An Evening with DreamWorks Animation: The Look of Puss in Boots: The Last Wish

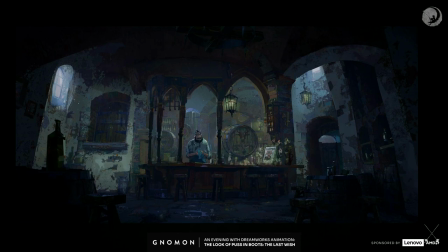52:54 So that came to us in the environment, and we didn't have to put as much in, but we had to complement that with all of our work.
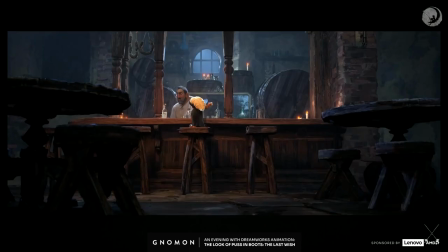53:03 And you can see here, this is one of the final frames of the beginning of the sequence. We've got some nice warm light going on here with the candles. He's just found out he's only got one life, but he's sort of consoling himself with a glass of milk, heavy cream, I think.
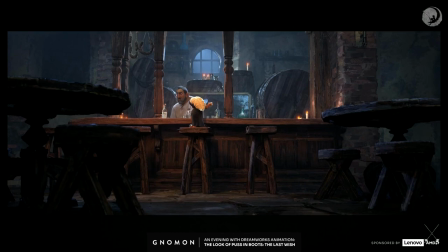53:22 And so we start the sequence really nice and warm and cozy here to give us some place to go. So you won't notice it just watching, but you'll feel that the sequence gets colder as we go through the sequence.
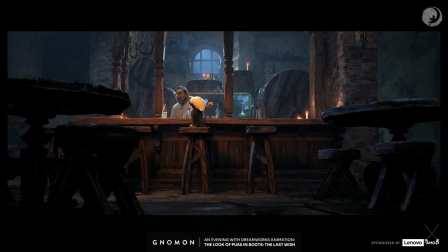53:36 And that's really that storytelling, trying to give you that ominous tone that death is there and the warmth is leaving. So that's one of the fun things lighting gets to do, is sneak these things in. And you guys don't notice it, but you feel it. What did I do?
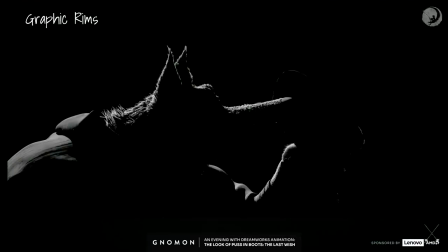53:57 All right. Let's see here. So one of the things we used a lot here, we borrowed it from another show and built upon it the graphic rims on these characters.
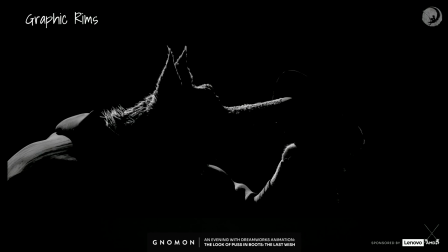54:11 So Ludo talked a lot about stylizing these characters, and this became a utility pass for us so that we could add this and really pop the characters off the background, give them that nice graphic look, and give shaping to the pose that was created by animation.
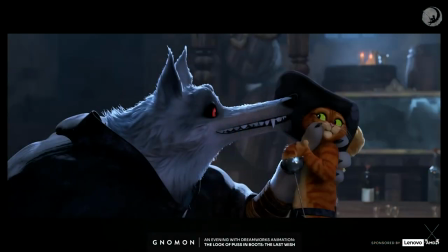54:29 And you can see here that's that added, and then he really pops off that background with that really nice graphic rim.
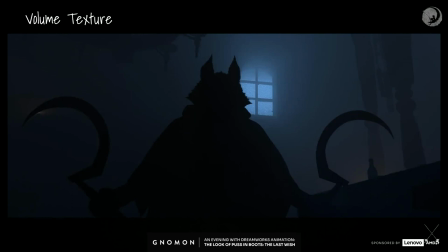54:39 Next, we have lighting does a lot of volumetrics. We put things in the background to sort of add the atmosphere. And so we had lightning blooming through this window and just the sort of atmosphere in the background.
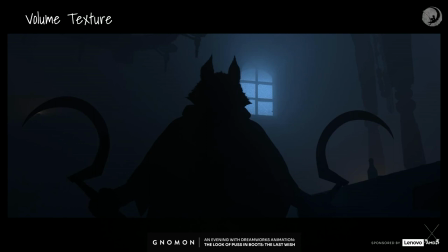54:52 But we knew we didn't want just soft volume back there, like this is what we would typically add. And we needed something more. So we went about looking for solutions to make this feel a little more painterly. And we ended up building a system in 3D.
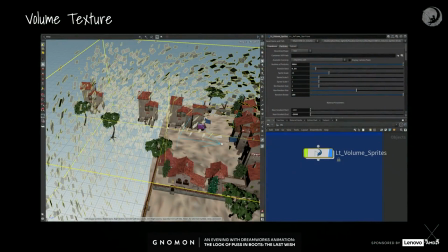55:10 This was before we decided we weren't going to be rendering the right eye for stereo. So this was a really robust solution that would work in stereo. But it also ended up helping us just for continuity across shots and that sort of thing.
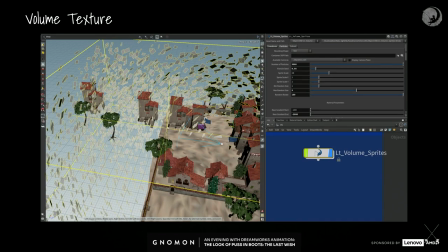55:24 But the volume cards here we placed, and it was placed facing the camera. You can see the camera down with the little frustum there, and they were all facing to the camera, and they worked in space.
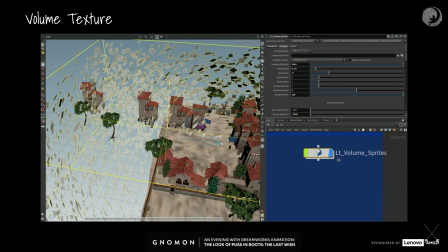55:39 And so it just felt right, and we rendered these into sort of a card pass that we could use,
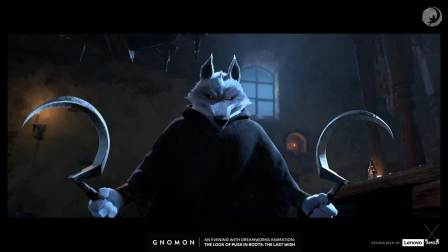55:46 and then we could multiply that into the volumetric. And it's a small thing, but you feel it back there. It doesn't just feel like a single homogeneous volume. It's broken up with these painterly brush strokes that a real painter would do.
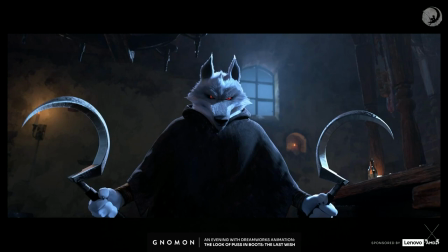56:02 So that was one of the techniques that we carried throughout the movie. And we even used it in something like the candle flames.
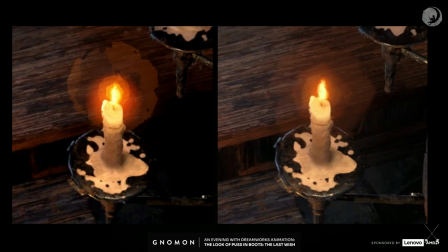56:08 Here we've got some extra contours going on around the candle flames that was developed by one of our nuke experts, Esther. She helped us with that. And then we used these volume cards as well.
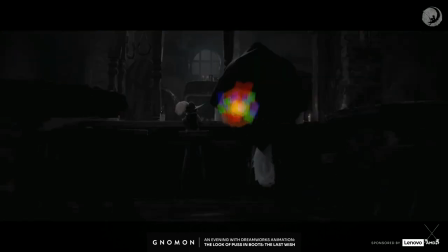56:22 And you can see playing in this movie how we sort of molded those against it. And it helped everything with this cohesiveness around these candle flames. And we used any place we had volumetrics, we used this technique.
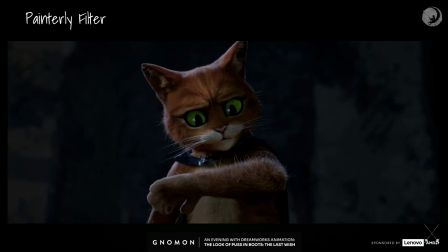56:36 The other thing that we did, we had a lot of fur in this movie. Puss is covered with fur. And fur in CG is a bunch of tubes of hair, and they all shadow across each other.
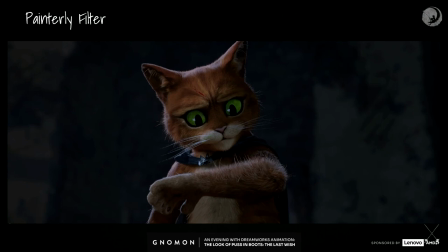56:52 And we spent a lot of time trying to decide, how are we going to shadow these? We don't want to see a lot of these hair-to-hair contact.